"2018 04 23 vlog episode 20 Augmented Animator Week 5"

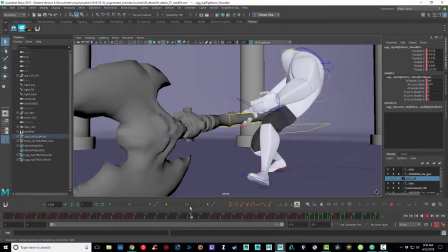It's week 5 and both the idle and attack animations are in polish mode.
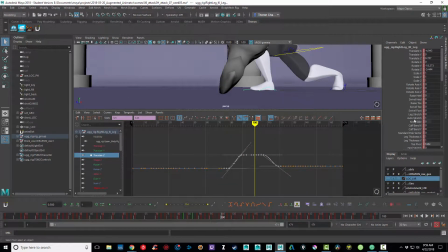I'll go over the feedback that I received and some of the work I did this last week.
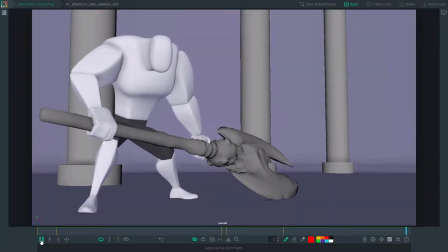Now here's what I left off with last week. Probably the biggest takeaway I've got in terms of feedback was the timing is working pretty well now, but I lost that hunched over feeling that was working from the start.
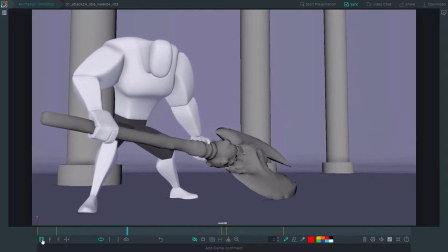So one of the things to help that hunched over feeling was, here if I turn my comments back on, talked about taking the chest and rotating it down some, and taking the hips and rotating it up some.
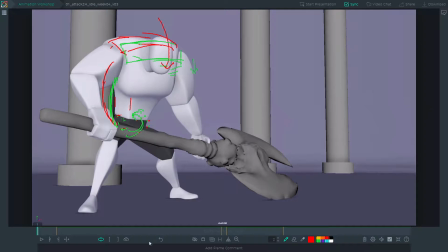And then some of the other notes, if I'll just scroll through these here, the axe was kind of linear as it was returning on the exhale, so I need to look at ease ins and ease outs.
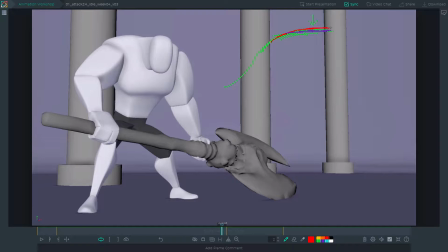And that some of my curves are probably a little too flat, so I need to go back and look at the curves on the inhale, this top of the curve here, because in some cases, and particularly I think it was the head, it looks like it kind of hits a wall here.
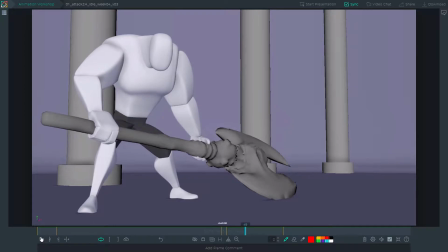It just kind of stays up there. So I need to make sure that I don't have that totally flat curve. Okay, so I take another pass at the idle, and what I get back from this is that it's still not hunched over enough. I still need to push that hunched over feeling is the big hit again.
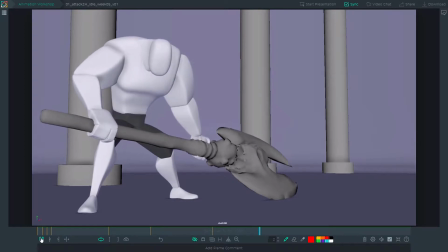Also, the head is maybe a little too offset now. It's not reacting to the rest of the body. It's almost leading the body. And then I got a note here. If I pause this, we'll turn these comments back on. See if I can find it. There it is.
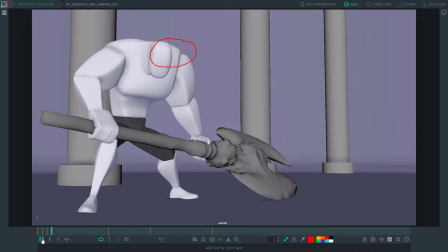This shoulder over here, screen right, his left shoulder, seems kind of locked, at least in this view. So I need to take a look at that. And here's where I am now.
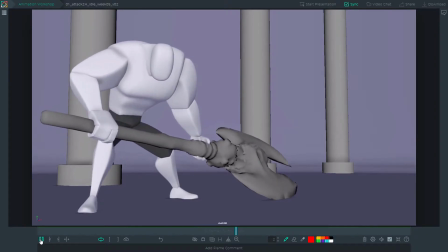Addressed the hunched over feeling, got it pushed a little bit more. I fixed the head offset so it feels like it's reacting more than leading. And I've got that screen right shoulder moving.
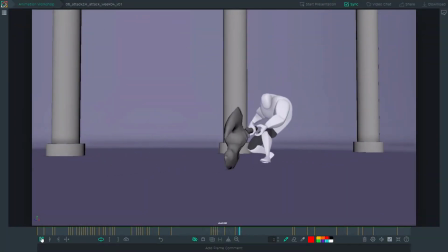Now, of course, I also have the attack animation, and the feedback I got on this is that I can really feel the heaviness of the axe now. But probably it seems heavier in some places and lighter than others.
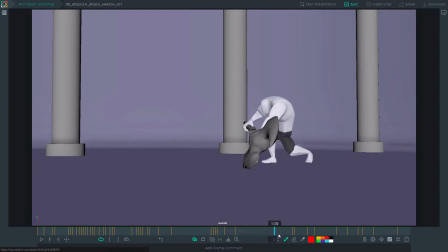Particularly, I think it's right here. It feels really heavy as he's pulling it back here. You know, he pulls it in and then pauses and then really yanks it. It feels heavier there than it feels anywhere else. If I turn on the comments, I think you can see all the tick marks there.
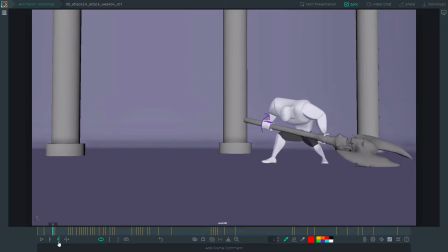So I've got a ton of comments on this one. So probably some of the big hitters are that I needed to adjust the camera, maybe show less floor and rotate it up a little bit so that we see more of that arc of the axe as it's coming down.
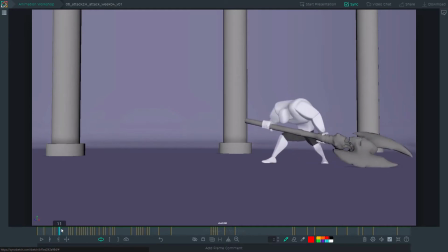And on this antic here, you can see his screen left leg here. It kind of gets to an uncomfortable angle. It's almost locked as it's coming in.
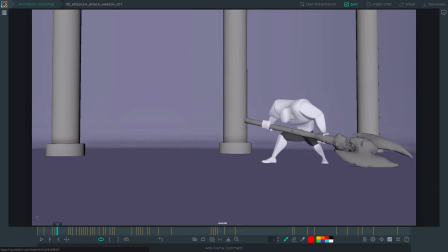So the suggestion was probably we need to just take the cog or the hips and move them a little bit more forward throughout this whole motion, and that should help take care of that. And then the last big hitter was probably this settle here at the end.
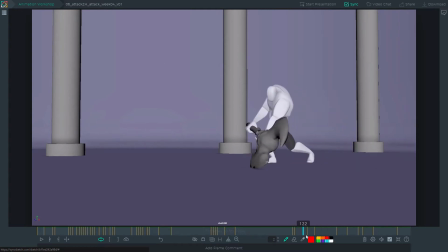A couple things. The axe, we have that weight problem, but at some places it's going too slow and then it's suddenly super fast, so I need to kind of even that spacing out. And then the body itself still doesn't have a lot of overlap
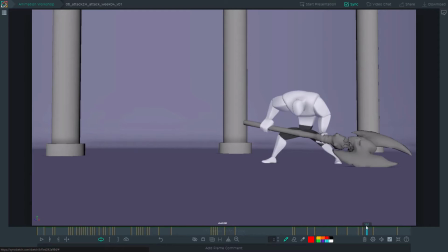or drag and follow and that sort of thing, so I needed to incorporate that.